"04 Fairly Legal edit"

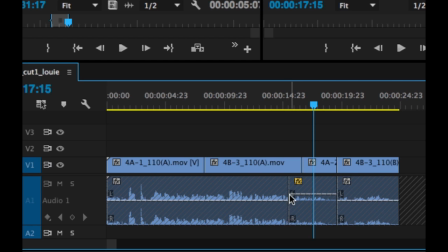The line has to be edited here, I think, because it makes sense for the copy.
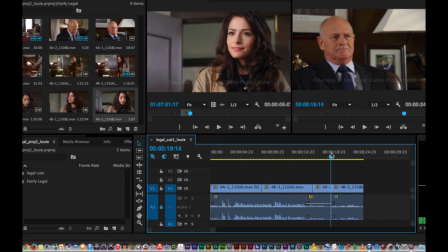Now, come to this next edit. He looks at her, she looks at him.
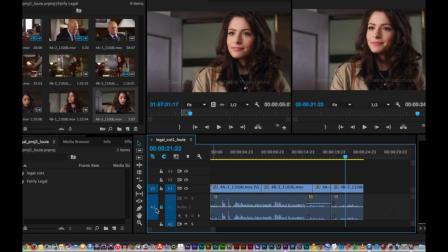Yes, sir. I will get on this.
Okay, so I'm going to change the mood of this just ever so slightly.
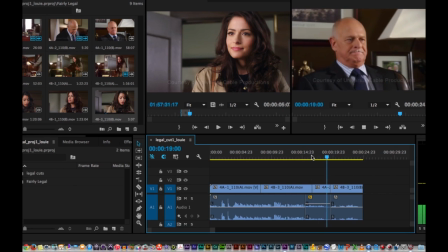Parking space dispute. I'm not join them. Yes, sir. I will get on this.
I'm going to open this up a little bit. And what I mean by that is that when he looks at her, I want as much of his look
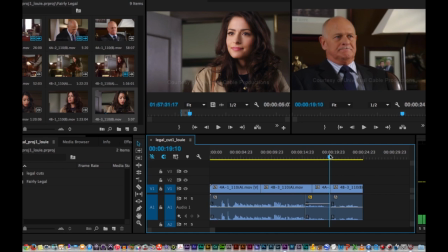before we cut to her. So I'm going to push this down a little bit. And this is where I use my ripple edit tool, the two-headed arrow. And in this case, I do want picture and sound to move together.
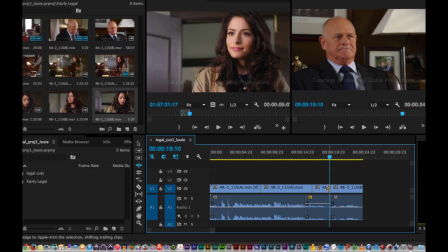So I'm going to link the selection again, turn off my padlock, and click here and notice that the yellow line goes across here.
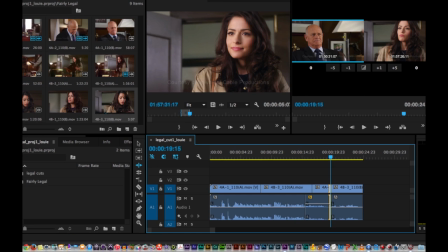Now if I double click on it, then I get this trim window up here.
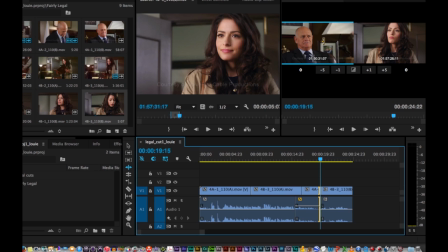So I only want to extend his look here. I'm not so concerned about the timing of the sound right now. I just want how far I can go with this. So by going to the right side buttons, I will be adding more of him.
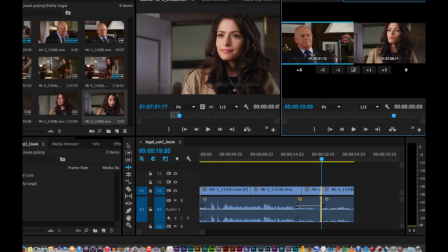And there's the, now his eyes are going down. So go back just a little bit.
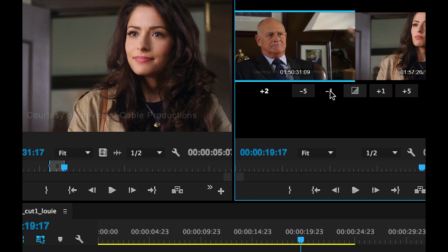Right about there, okay? So I didn't add that much.
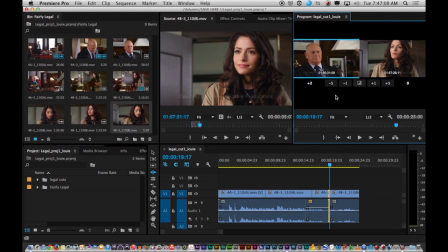I added, looks like I added 2 here. So 2 more frames.
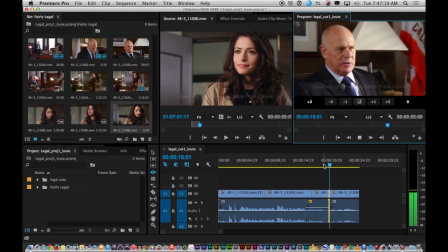Hit the space bar.
Space dispute. I'm not join them. Yes, sir.
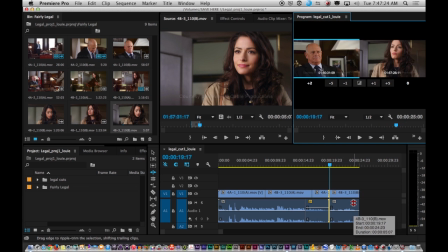I will get on. Space dispute.
By hitting the space bar, it will keep looping through this.
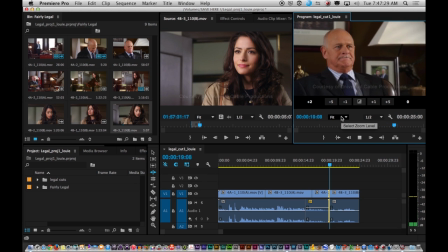Space dispute. I'm not join them. Yes, sir. I will get on.
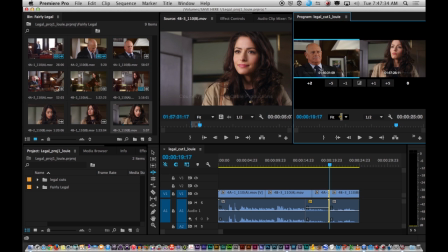Space.
Okay, so that works. I got as much of his stare as I could get away with. But now I'm going to go to her side. Click on this. By clicking on this side of the window, you see the blue lines here.
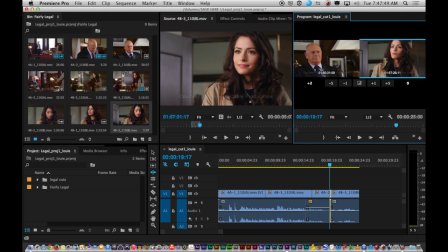She is now activated. He is not. And so now I'm going to add more before she says her line. Now I'm going this way to add more as she's looking down.
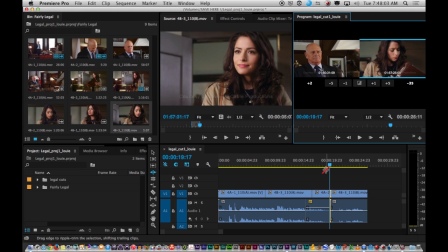And so he's staring at her. She's not aware that he's staring at her. And then she looks up, and let's see what that feels like. Space dispute.
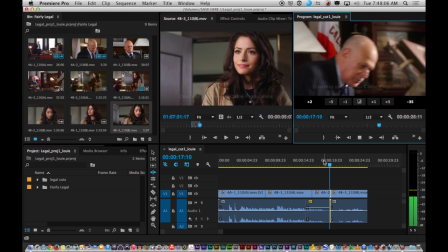I'm not join them. No.
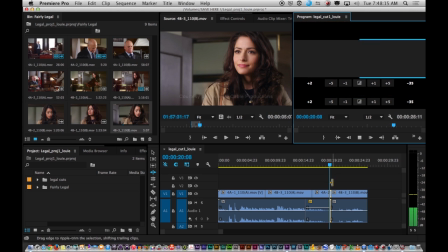space dispute will not join them.
Okay, so to get out of this mode, because I want to play a little bit further than this,
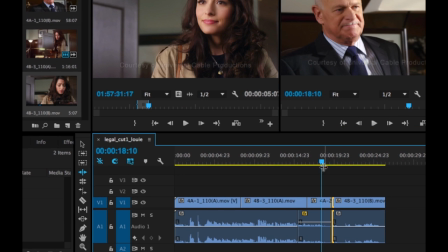I'm going to just grab here in the timeline and just click anywhere before that and go back to my regular selection tool, the arrow cursor, which is the letter V. And when I click,
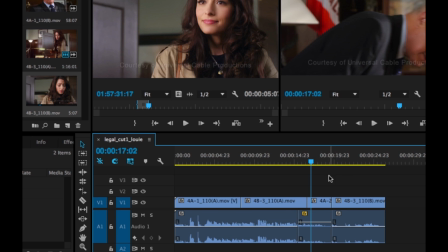there it is, when I click anywhere else, it gets me out of that trim mode. And so I have this now.
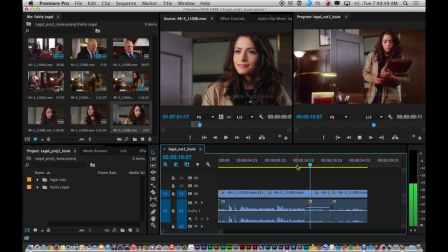Their way into my courtroom. Their parking space dispute will not join them. Yes, sir. I will get on this.
So, What I'm trying to do here is establish that he already has this whole
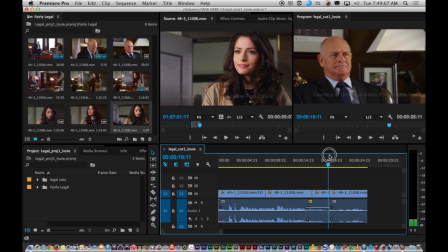job for her in his head. He knows that he's going to be a hard guy about it.
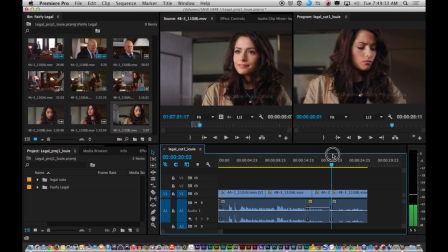So he's giving her that look. She's not aware what's coming because he's going to hit her pretty hard right after this.
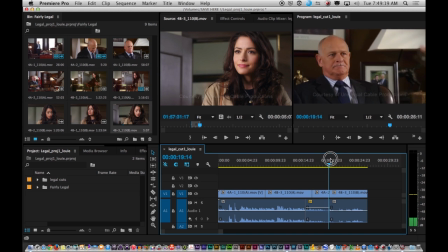So I want to show this kind of innocence on her part. She's doing her job. She's fairly unaware. But I'm setting this up by giving him that look that he's up to something.
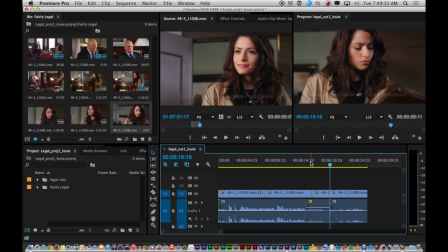Okay? Now the problem with this, by extending this, listen. their parking space dispute will not join them.
Yes, sir.
The them, which is this little piece of audio right
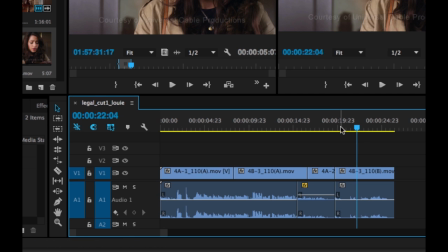in here, is the repeat of his line off camera.
Join them. Space dispute will not join them.
That's on camera.
Them.
Okay.